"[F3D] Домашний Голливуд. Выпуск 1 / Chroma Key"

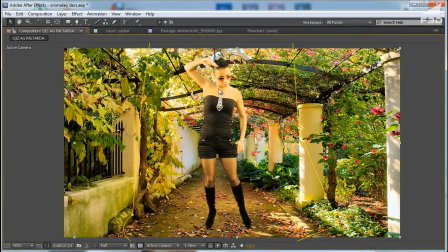Он именно color, то есть цвета объекта, совмещает с цветами бэкграунда, то есть сада. Вот именно там есть желтые, зеленые оттенки, объект тоже стал таким.
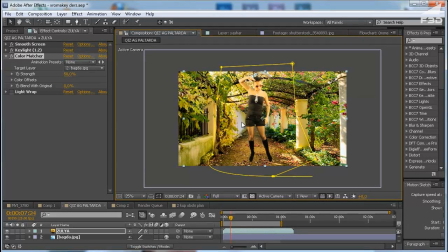В принципе, их уже по цвету не отделить. То есть человеку так кажется, что типа они уже вместе. Эта фотография реальная, видео реальная. Сейчас, подождите. Ну, здесь можно, конечно же, немножко поиграться именно уровнем.
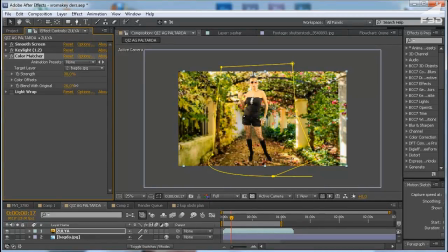Или blend with original. Можно вот такие вот настройки сделать. Но это по вкусу уже делается. Немножко давайте мы его маленьким сделаем. То есть, извините. Вот. Сейчас.
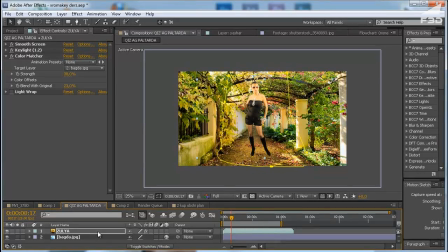Вот, чтобы масштаб тоже имеет большую роль. Типа она там стоит. Ну, уже что-то похоже. Если вот делать. И немножко, если туда добавить еще тени.
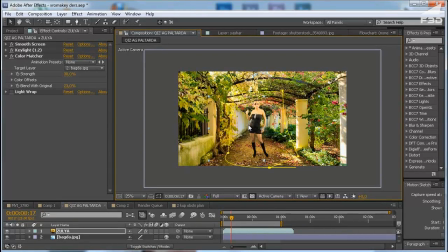Вот. Уже будет похоже. Вот. По-моему, нормально, да? Типа она там стоит. Ну, здесь есть еще один нюанс. Вот обращайте внимание на контуры.
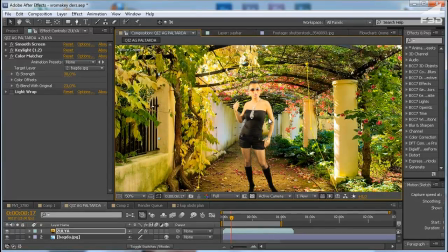Вот. Сразу видно, что вот здесь явно тени и свет, явно, как бы вам сказать, контровой света не хватает в объекте. А свет имеет очень большую роль именно освещение сцены. Есть такой эффект, опять-таки, K-Correct.
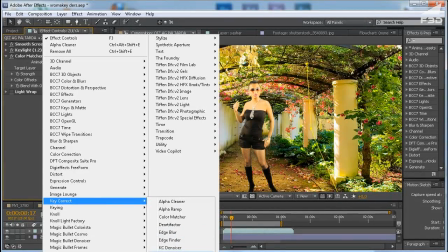Обычно этот эффект я очень часто использую. Light Wrap. Что он делает? Он освещает именно контуры объекта под освещение фона.
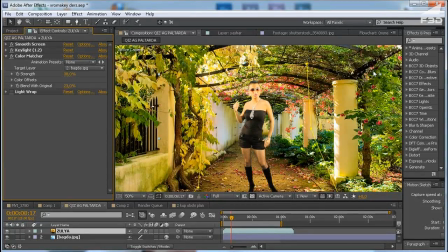То То есть уже неразличимо будет, что типа объект снят отдельно или же фон снят отдельно. Вот, например, я вот видите, я еще обратите внимательно на объект, внимание на объект.
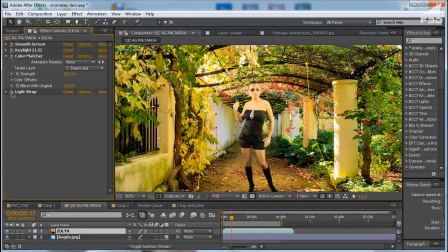Вот убираю Light Wrap и еще раз включаю. Вот видите, фон немножко контровой свет добавляется.
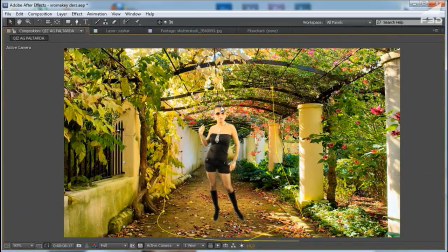Типа на самом деле этот объект там находится. И есть здесь некоторые настройки.
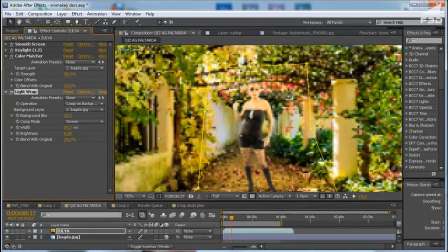Вот width, то есть это ширина этого света и brightness. Ну, добавляешь, немножко светлым она стала. Но это же по вкусу делается все.
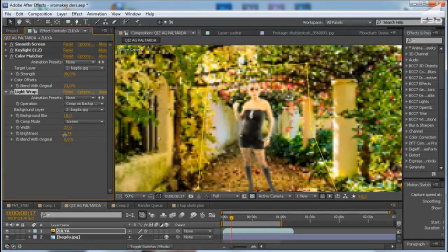Из-за этого сейчас немножко уберем. Но уже по вкусу уже все выбирается.
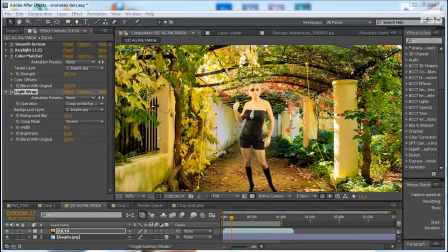Ну, в принципе, все уже готово. Можем посмотреть. Да, по-моему, уже нормально все.
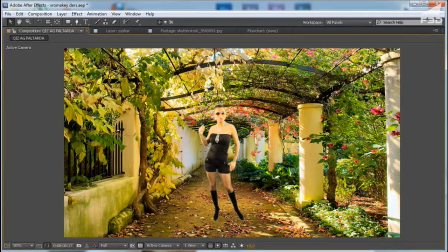Вот объект наш стоит. Немножко еще контур можно. Вот да, и я еще brightness тоже уберу.
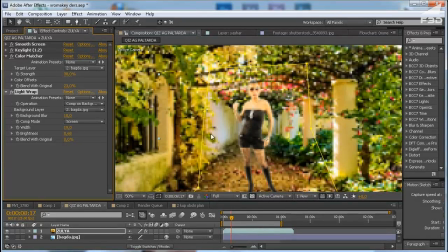Немножко наоборот. Вот. И brightness немножко убрать. И blend with original. То есть немножко оригинала добавить. Оригинального освещения.
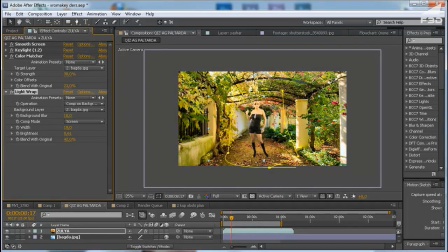Вот. По-моему, идеальный вариант. Все, объект там стоит. Объект там двигается. Еще бы сюда немножко добавить виртуальную камеру. Вообще шикарно получится. Сейчас я попробую.
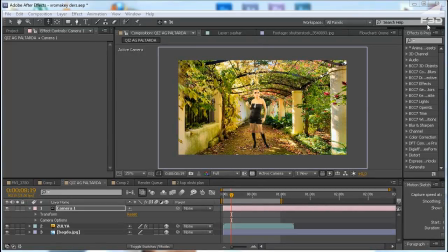Ну, если добавить еще виртуальную камеру, вот такие вот можно клевые эффекты делать. Вот, приближение объекта, например.
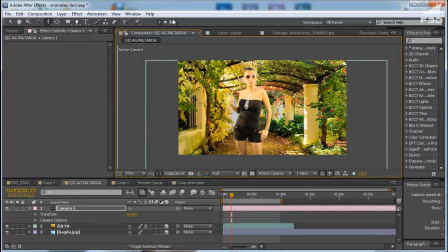Вот видно, как она приблизилась. Еще бы туда. И вот удаление объекта.
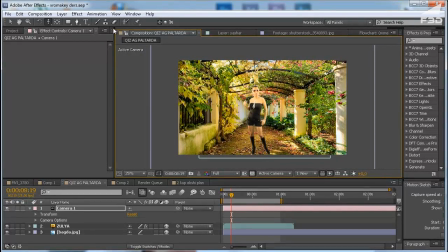Вот даже не один. Обычно я в своих клипах не очень-то 3D графикой занимаюсь. Я обычно все делаю именно с фотографиями. То есть просто хромакей вырезаю зеленый и ставлю туда фотографии.
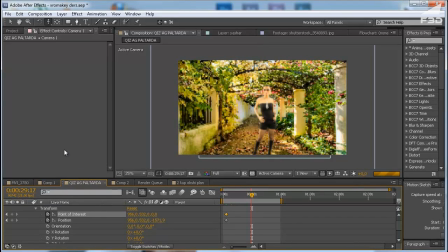Вот, например, давайте мы эту часть приближим, например. Вот объект станет таким. Попробуем сейчас посмотреть. Давайте посчитаем.